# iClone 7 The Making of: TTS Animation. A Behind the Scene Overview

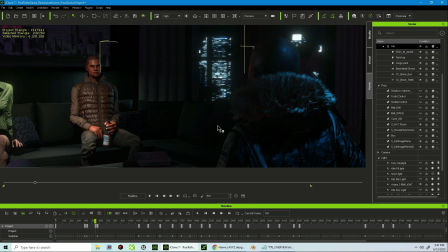16:23 So let me show you something really quick. So what I did with the cameras, I used a wide angle camera for my main character here,
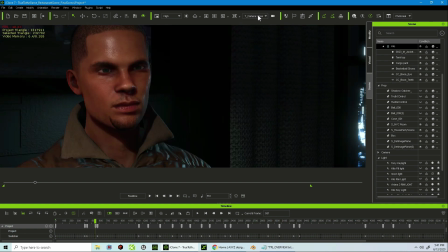16:32 and I also created a close-up camera to emphasize emotion, whatever the seriousness is, whatever's going on, I wanted to emphasize it. That's why I used the close-up camera. Same thing for the other character.
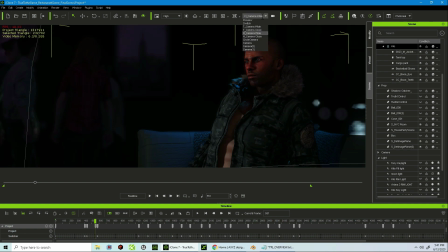16:45 I used a wide angle, and I also used a close-up as well.
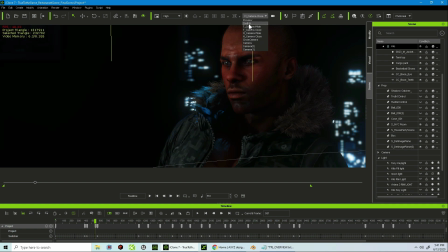16:51 But so to switch between all of these, to get I used a switcher, and if you see it here,
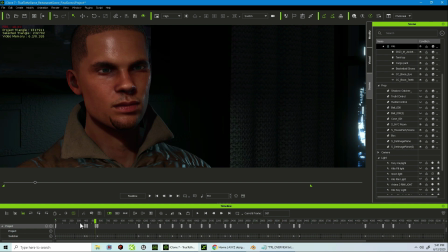16:58 I just placed a switcher where I wanted the actual scene to switch based on the audio file. So I just went through it, looked at it, and I just kind of worked it out. This here, guys, is purely artistic. It's purely what you feel or how you feel you want your cameras to tell the story.
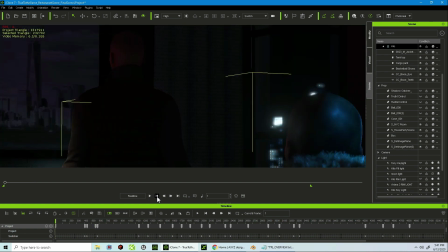17:13 So it doesn't necessarily mean you'll do it the exact same way, but you'll definitely do it the way you feel. And that's pretty awesome when you do it that way. That's how we get unique things. So let me just show you something really quick with regards to the animation and how I just want to emphasize or do animation based on emphasizing what's going on in the scene.
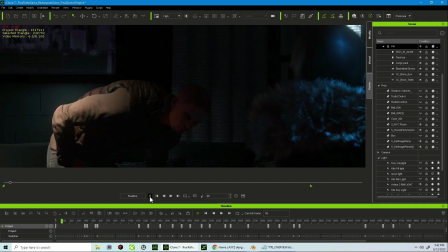17:32 So if you notice when he talks here, You and I have yet to be properly introduced.
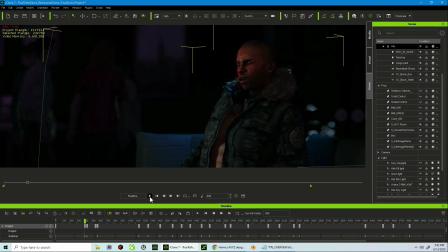17:40 You thirsty?
No. so if you notice when he said you're thirsty, he had offered him the beer. And the guy said no, but then I'm good, but you sure are acting thirsty.
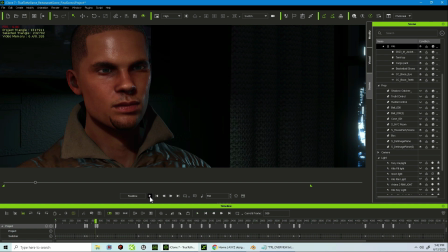17:51 I wanted the close-up camera to come in to kind of like emphasize the sarcasm, because in the audio file he was being sarcastic. So right before the sarcasm came, I wanted to like offer him a beer as if he was intended to offer him a beer to say, hey, are you thirsty?
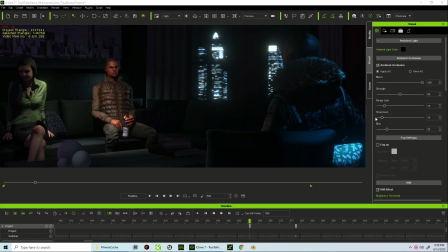18:06 But he was really just being sarcastic. So lastly, let me show you the visuals. I used the texture from the cityscape image as the IBL, and I also used the GI direct lighting as well.
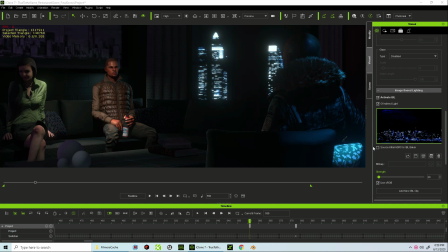18:21 I set the strength to 20%. I used the HDR effect. I only put about 3% for the bloom scale, but it did give me that haze on the lights that I like.
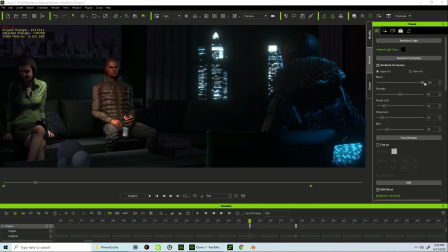18:34 I used the ambient occlusion. I cranked the ambient occlusion up to about 100 in this particular case, but however,
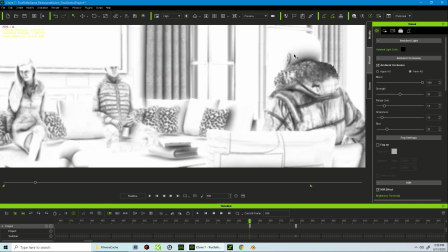18:41 you got to be careful when you crank this up because it could make some dark areas in your scene look a little,
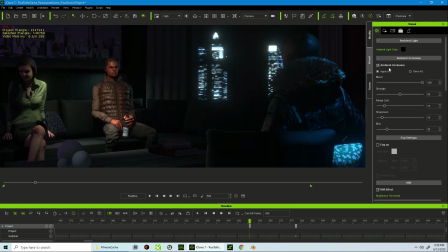18:49 it can become unflattering. So definitely play around with that. In addition to that, I used the overall shadow. I cranked it up to the 4096. I used a suppressed shadow flicker. I didn't use the tune shader for this. I used a lookup table called the Final Flight.
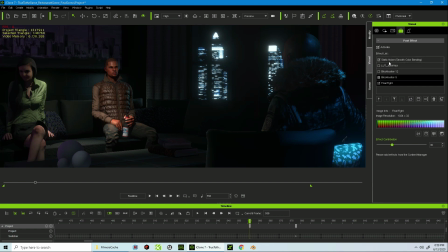19:09 I would suggest playing around with these lookup tables. They are awesome. They have a hierarchical kind of scheme to them where if you move them around within the hierarchy, they produce different results. In this case, I only chose one in addition to the default static noise, but I chose one.
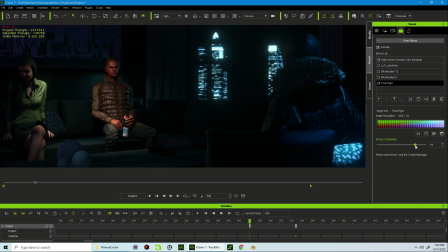19:27 I could have cranked this up to about maybe 80 and got a little more of the deep blues and the deep oranges from the lights, but for some reason I went ahead and stuck with the 30. But again, I would definitely just take a look at these, dig deep into them,
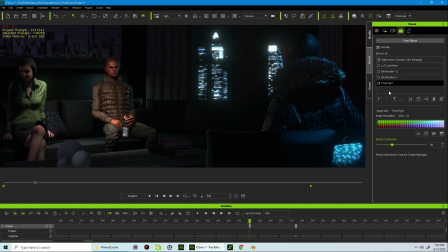19:47 Try to maneuver them around and get different results, and you'll definitely be happy. I put these at the end of my scene, meaning when I'm finished creating my scene, that's when I start running through these here. And last but not least, I chose the global illumination,
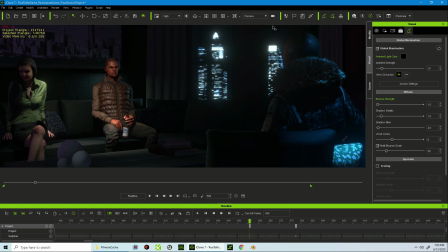20:04 which helped to bring a little bit of the ambiance and the background color and light. As you can see, when I turn it off, it gets a little dark, but I wanted to light up the scene just a little bit more, so I turned them on. And that's it. That's all that is to this scene, guys. I hope you enjoyed this.
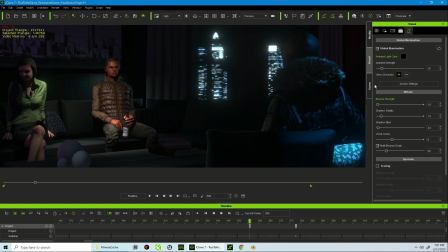20:24 Thank you so much for taking the time out to listen and watch and just hanging out with me here. Let's do this again. Until next time.